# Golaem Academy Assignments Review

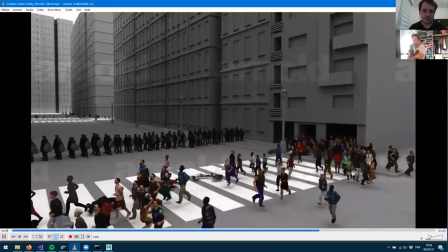5148s
So is Nicolas around? i don't think so okay i'm i'm super
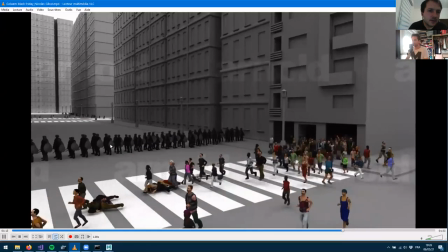5153s
super impressed by the the swat deployment so yeah i'd say the
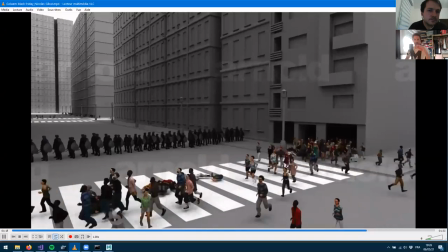5159s
shot is probably a bit long um having maybe different camera angles to help setting the story
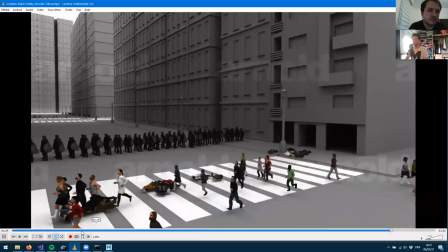5164s
would help because you've got you know that uh that long period where you've
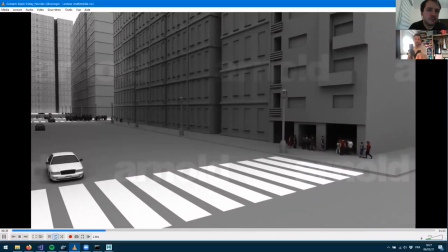5169s
got the swats coming in so maybe you know having a camera being closer to the swat so we can understand what's going on i figured that we're soldiers because maybe you were using like the character pack uh but no this is a custom character here so yeah having different shot composition would help and yes that that's hands when they arrive and they spread themselves
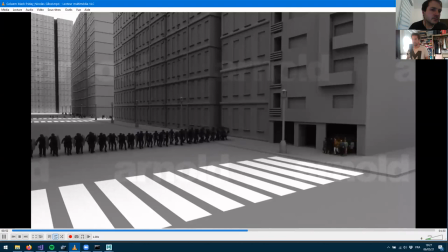5189s
from my experience i can tell it's super super hard to do and the result is
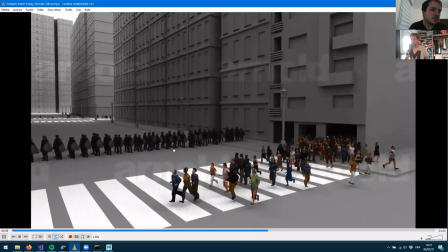5194s
super nice uh even if they're maybe slightly playing all the same animation
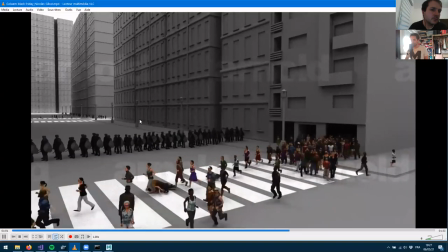5199s
so here it's a custom asset being converted probably some custom animations there uh
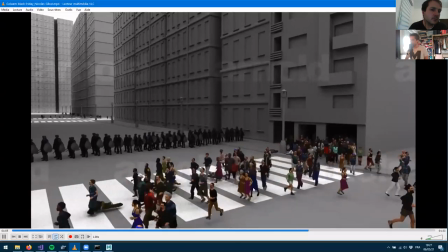5204s
and uh what the rest is pretty casual that stuff we've seen so i'm super
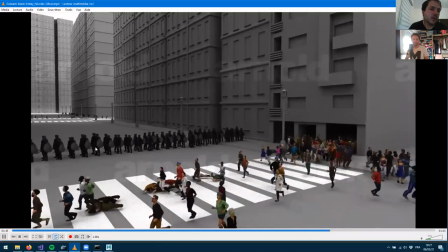5208s
curious how that was achieved it looks like a polygon uh
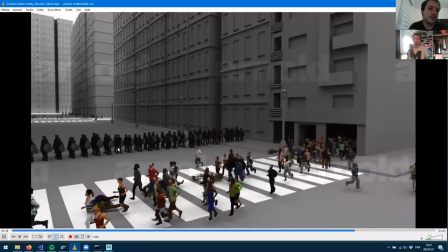5214s
polygon targets no i think i think is because they're keeping their
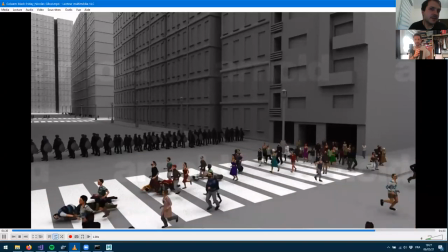5218s
formation during the whole duration of the shot uh so i think he's using the go-to
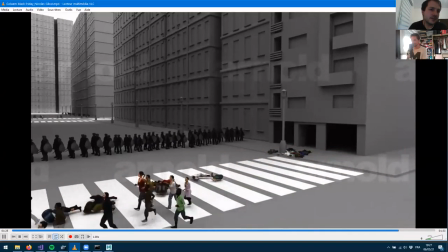5223s
formation which is something we haven't seen at all during the courses so um yeah really really impressed the rest is i mean the rest is more casual having all the characters
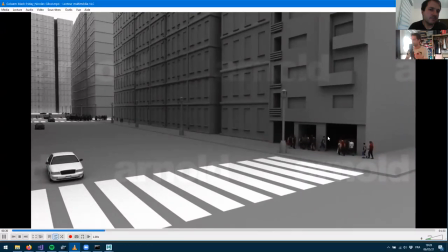5233s
converging which is right there's a nav mesh with obstacles there's locomotion uh probably the default navigation is not uh perfect when you
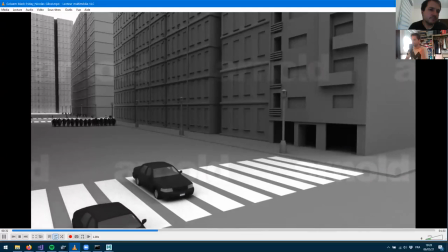5242s
do such a big density of characters you you can probably switch uh extrapolation to something else but yeah those those swats people here yeah
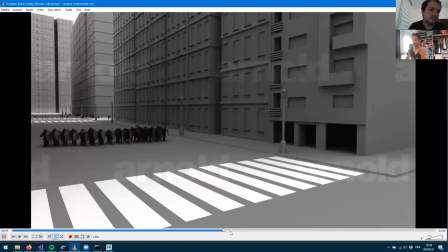5251s
really amazing stuff we we can totally see them like like you have in army's information where they're into one shape and splitting it into another shape I really like that effect here.
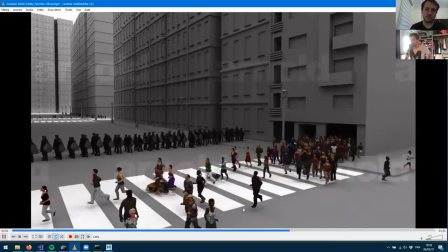5264s
Yeah, it's too bad that Nicola is not here to comment the work. Here we can see the characters, they're full ragdolls.
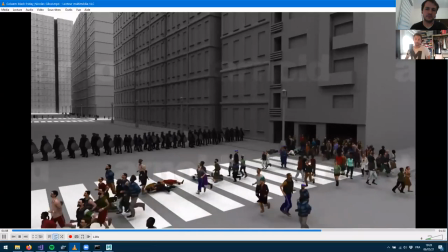5271s
So we've seen two previous examples that sometimes you can figure maybe a falling
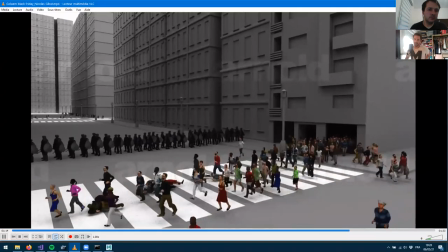5278s
animation from maybe Mixamo and bring this as a local servo to have something more realistic when the character is full.
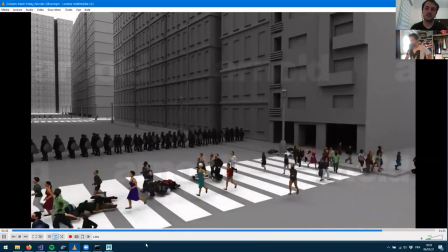5285s
Yeah, William, go ahead if you got anything to add. Yeah, this SWAT deployment is very nice.
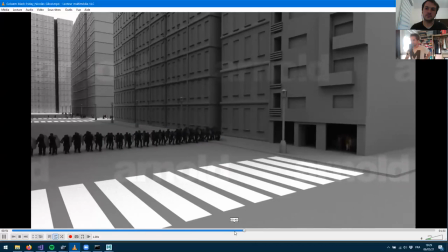5293s
The people running also is nice, especially the ones who are falling,
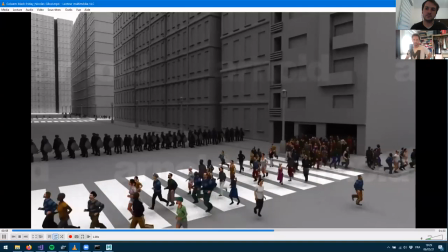5298s
because some of them are physicalized, but not all of them. So that's a nice touch here to avoid World War Z kind of effect,
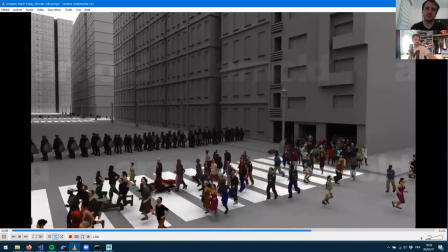5307s
you know, swarm effect, where one falls and all the ones behind him falls as well and goes as a huge wave of falling people.
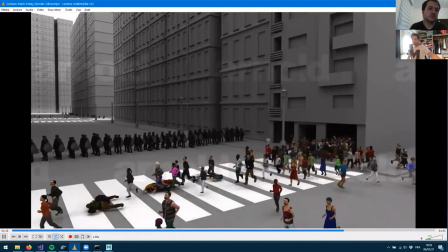5315s
So the less is more. And in this case, I think it's well balanced here.
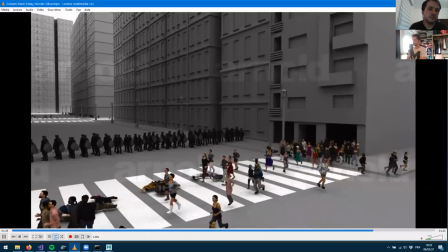5322s
I would have added drivers in the cars, though,
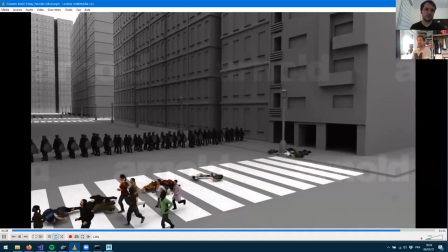5327s
because we can see cars in the background stopped at the traffic, the crossing, I mean.
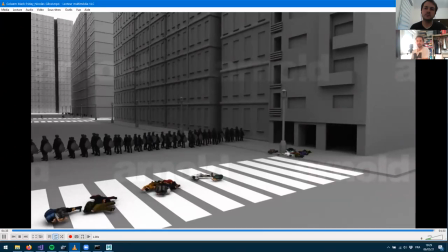5334s
So just adding some drivers could sell these driving behaviors.
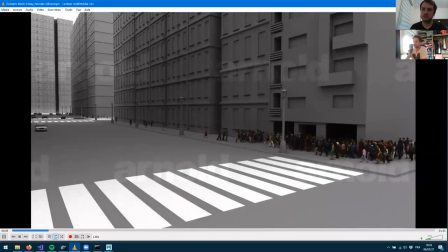5342s
And, yep, as you said, also a little bit of camera work because we have 20 seconds of, I won't say nothing, but there is nothing particular going during this period of time.
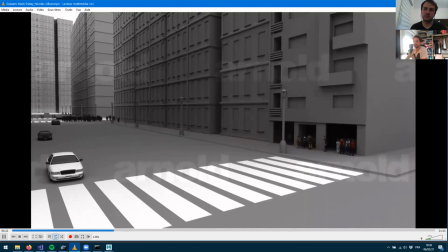5357s
So, yeah, just cutting a bit there or changing camera would sell the shot better.
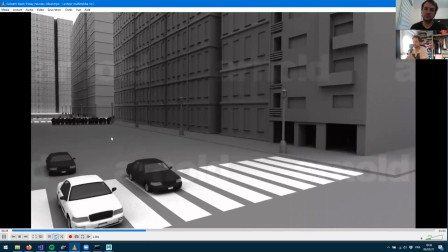5364s
But otherwise, yeah, good shot. I'm impressed also by this SWAT deployment. so yeah
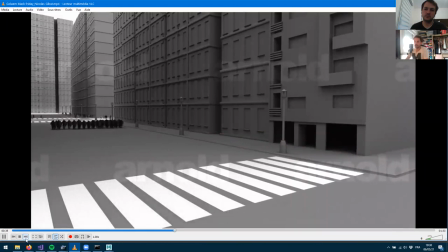5372s
good work yeah absolutely let's move next one
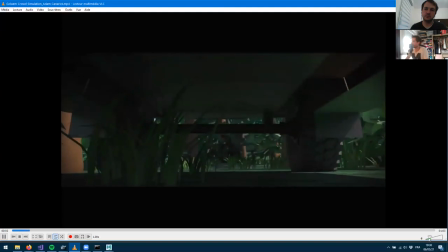5377s
Glenn crowd simulation from Adam and I remember this name from the discord so maybe Adam is around